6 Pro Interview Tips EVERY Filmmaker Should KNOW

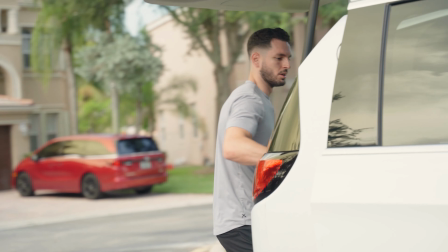251s
Now most of the time I'm going to locations without doing any scouting because a lot of times I'm going to people's houses or I'm
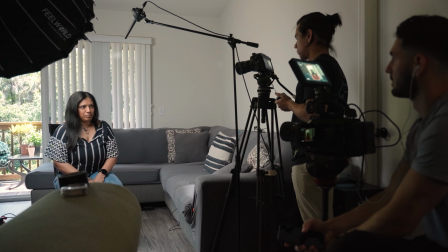259s
going to their workplace and we're just kind of filming the interview wherever it is that they live or wherever it is that they work. So the first thing that I like to do is I like to walk around the location with my camera and frame up some possible interview spots
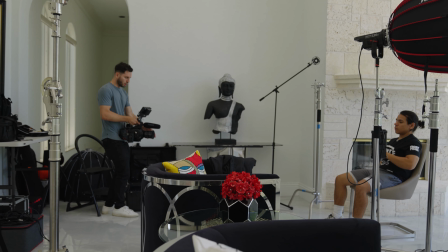273s
and I'll ask one of my crew members to sit in and I'll just record a few frames just to get an idea of what this interview would look like. The next thing that I do is I set up my first camera angle which is my master angle.
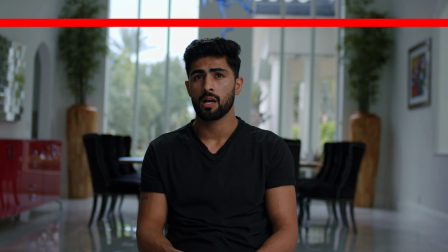284s
Typically this tends to be a wide shot with some headroom and I go through the entire interview using this angle. And the goal of this master shot is really to be able to fit many different moods and topics and I usually tend to shoot this with either a 24 millimeter or a 35 millimeter lens.
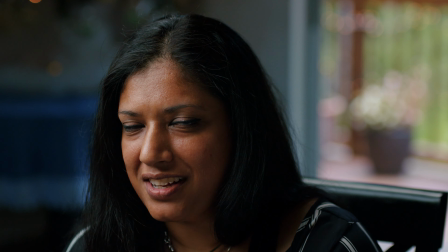299s
Now for my second camera angle I usually tend to use a 50 millimeter or an 85 millimeter to get a tighter shot and compress the background so it feels like a different shot in the edit.
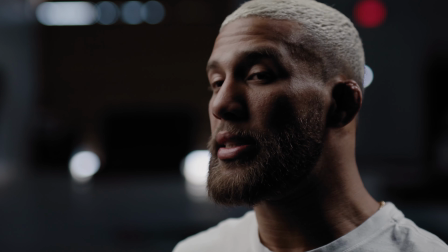309s
And I'll also have the angle focus more on my subject's facial expressions rather than and then showcasing the location. So typically I like a tighter shot really honing in on my subject's face. Lighting is extremely situational and there's definitely no one way to light a scene.
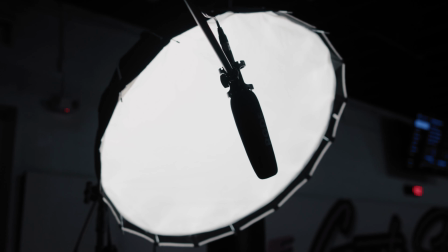326s
However, there's a few rules that I live by that tend to help me light almost any scene in any location.
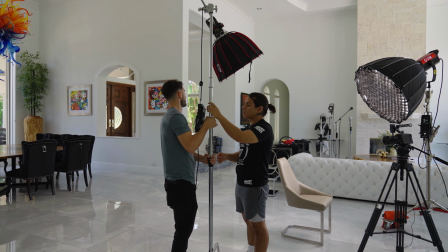331s
For most of my interviews, I use a key light, a rim light, and a negative fill.
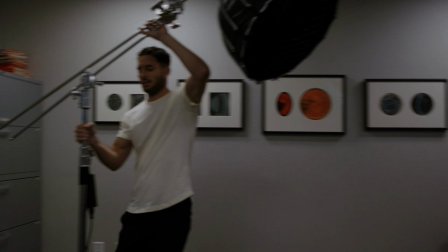334s
And it's very important to remember that where you place your light has a drastic difference on the style that you're going for. Typically I like to place my key light at a 45 degree angle away from my subject and then I'll place the rim or hair light on the opposite side of my key light.
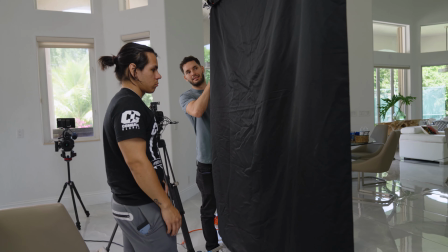349s
Then I usually tend to place my negative fill on the opposite side of my key light just to give a little bit more shadow and depth to my subject's face. Now we have come to audio which is really one of the most overlooked aspects of filmmaking. The first tip for any filmmaker is to make sure you invest in a quality microphone that captures clear and crisp sound. typically what I do
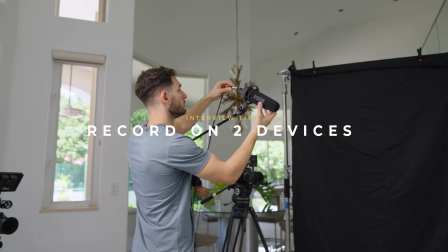370s
is I record two sources of audio usually a shotgun mic and a lav mic and what I do is I record them on two separate audio recorders a lot of the time I'll take my shotgun mic and go directly into my camera and then I'll take my lav mic and put it to an external recorder something like a zoom or a task cam just to make sure that I have a redundancy and if one of them fails or one of
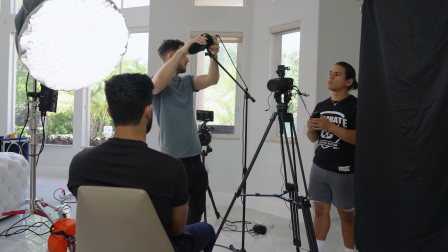394s
them goes wrong or messes up I make sure that I'm covered by two separate audio recordings. And the only reason why I'm telling you guys this, the only reason why I know this is because I've used one audio source before and it failed on me and I had bad audio or one time really worse was having no audio at all. And I was completely screwed and I had to reshoot the interview. I had to give the money back to a client. It was a mess, but I have never made that mistake again. Every time I go and shoot an interview, I use two separate audio recordings. Now make sure that you test both audio sources and properly set the volume on both microphones so that your levels are coming in clean and nothing is peaking or nothing is too low. Remember that if something is really low and you have to raise the volume really high in post, what you're going to do is raise the noise floor.
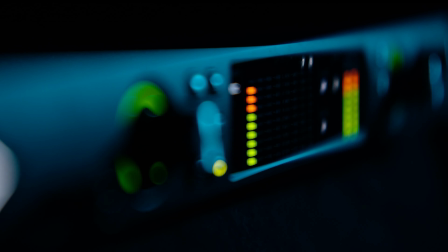440s
And then if you are recording something too high and something peaks, it's very hard to save that audio.
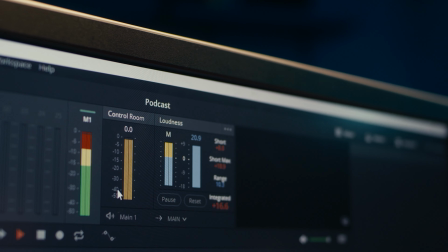446s
Most of the time it's unsavable and it's just going to sound extremely distorted and nobody wants that. So make sure you set yourself really good audio levels have your subject talk a little bit So you could set those levels ask them their name what they had for breakfast. Just something very simple so you can set those levels accordingly